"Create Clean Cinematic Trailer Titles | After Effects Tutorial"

Are you ready to create some awesome cinematic titles? I'm not.
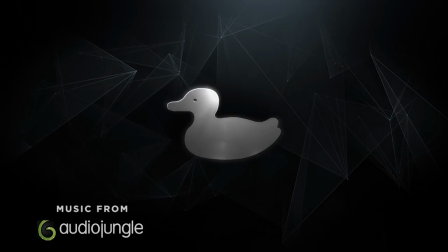Hey what's going on internet, this is Josh Noel from Sunduck Film, the guy with the same exact intro in his last 300 videos.
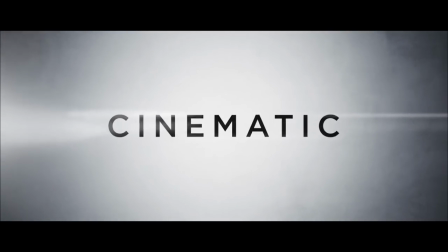Now in this video, these titles are inspired from one of my favorite movies of all time which is Arrival. If you haven't seen this movie yet, you should go jump off a bridge. No, I didn't mean to say that, I mean you should go watch the movie, it's really good. But anyway, I really like the trailer title of this movie, it's very clean. I loved how the dark text stood out against the bright white background. There was some awesome texture in that background as well. But anyway, let's jump on the video and let's create some awesome titles.
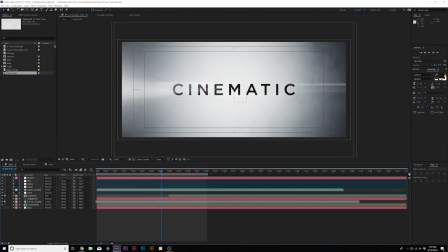Okay, so here we are inside of After Effects and this is the result we're going to go for. But let's go ahead and go into our main tutorial composition.
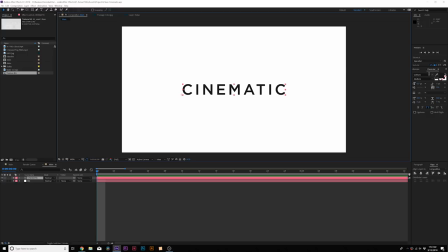And all we have is a white background and our title. For our title, we're using the typeface Gotham, which is a really nice clean typeface to go with. And we increased the tracking of our typeface here. just to kind of put some separation between those letters because we want to make this clean.
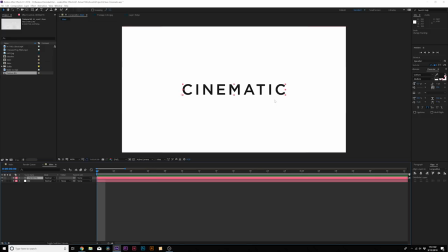We want to make sure that each letter is legible and we can read it. And for the color, we didn't do a pure black. We made it a very dark gray. And now we're ready to work. So the first thing you want to do is you want to find some sort of clean texture because the white background just isn't great. I just have this up here for reference. So what I have here is a quick little paper grainy background here.
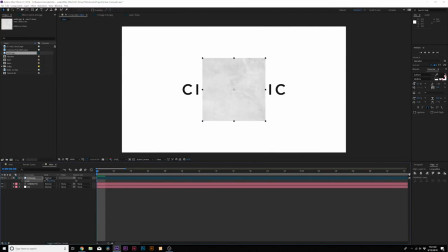I'll link this in the video description so you can download it. So this is a really nice texture when it's nice and small but if you scale it up you know it's just kind of you see all the bumps
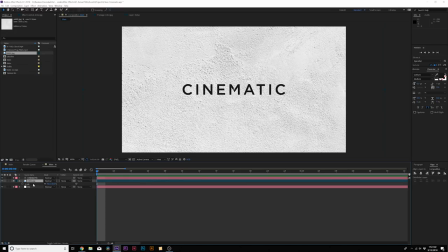doesn't look so clean and putting for title i don't really like that so what we're going to do is we're going to scale this down
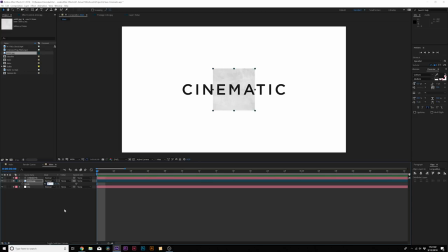and you see this looks very clean and nice and ready to go maybe i'll do it nine percent so i like to bring in the cc repeat title
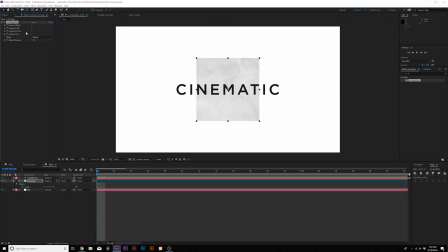effect which is underneath the stylized menu drag it onto our layer and then i'm going to expand right and i'm going to expand this all the way to the right side of a composition might have to hold down shift on your keyboard to rapidly expand this over and then expand the left and
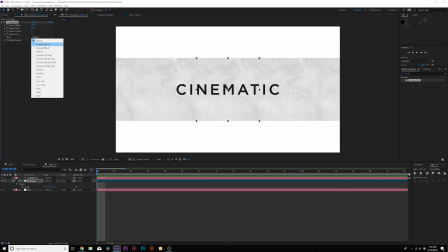then what we'll do here under tiling set it from repeat set it to checker flip h and this will cover up any creases and you
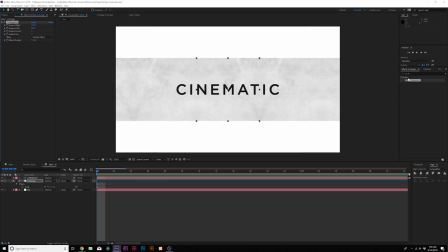see is a seamless background now what i want to do is reapply that effect and then i'm going to do expand downwards and we're going to expand it upwards
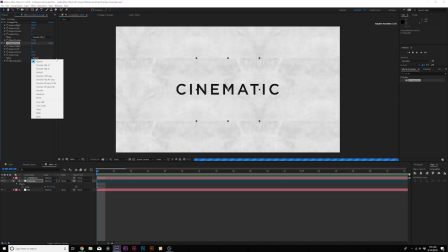and then change the tiling to checker flip v and
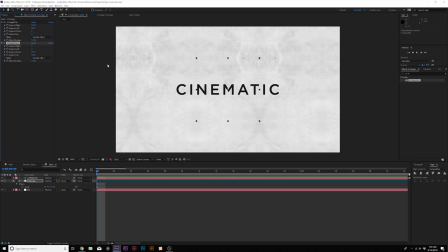once again it is completely seamless and this is a nice background much better than being able to zoom in there and see the entire thing and all the textures and bumps this is a very nice background so when we're done we're going to layer pre compose
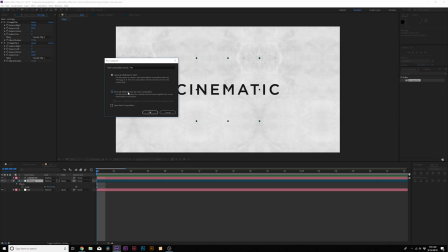and we'll title it background and move all attributes into new composition click ok you can delete the white background because we
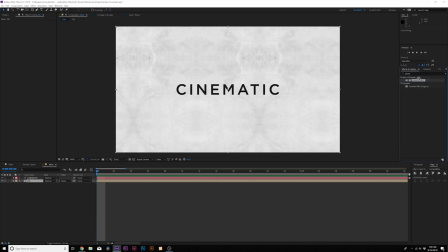don't need it and then from here I like to apply the gaussian blur effect from the blur and sharpened menu to the background And then I like to set the blurriness to about four and click on repeat edge pixels and this will kind of make it not so sharp So now we're gonna
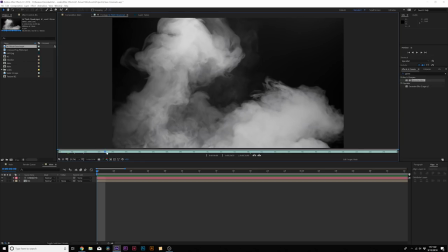add some quick fog and we have these fog elements which you can download for free I'll link it in the video description These are from premium beep and these are 4k
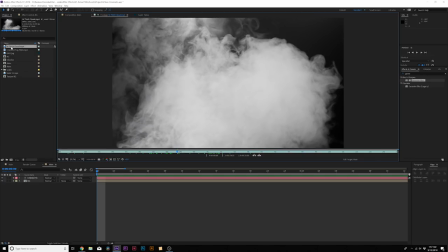fog assets And I'm gonna apply one of these and I'm gonna apply 16 thick cloud to our Composition right above the background
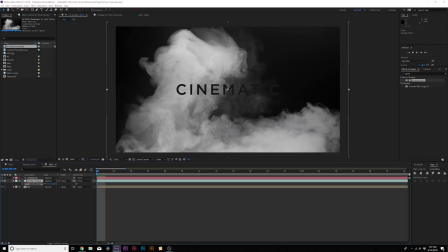and we asked my keyboard for scale And I'm gonna bring this down and change the blend mode to screen if you don't see the
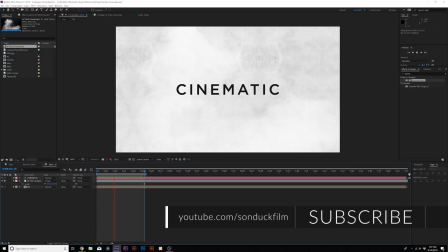blend mode just toggle swishing the modes until you see them and as you can see it adds a nice little bit of you know smoke and atmosphere to our composition and remember you can download this for absolutely free links in the video description so now let's go ahead and blend this all together a little bit better
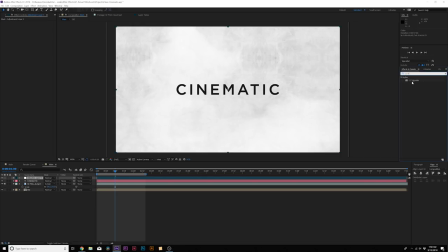let's go up to layer new adjustment layer and for the first effect for the adjustment layer we're going to add cc vignette to our adjustment
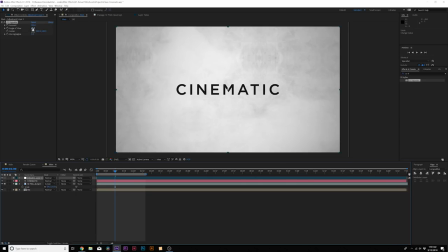layer and if you want you can increase the amount but i think it's fine we can increase the angle of view to about 70
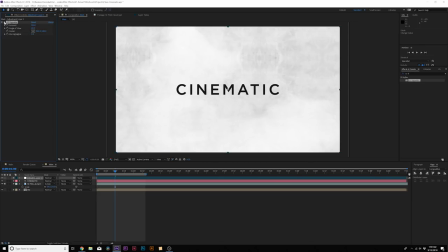and that'll kind of darken up the edges a little bit and you know make things a little bit more focused and you know nice and
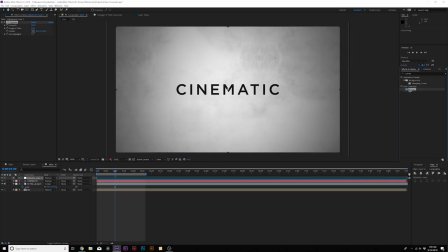contrasty if you will then i would like to apply curves from the color correction menu to our adjustment layer and from here i want to add a little bit
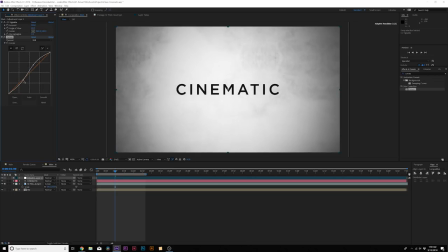of contrast by creating an s curve within the you know rgb channel and this will brighten up the center a little bit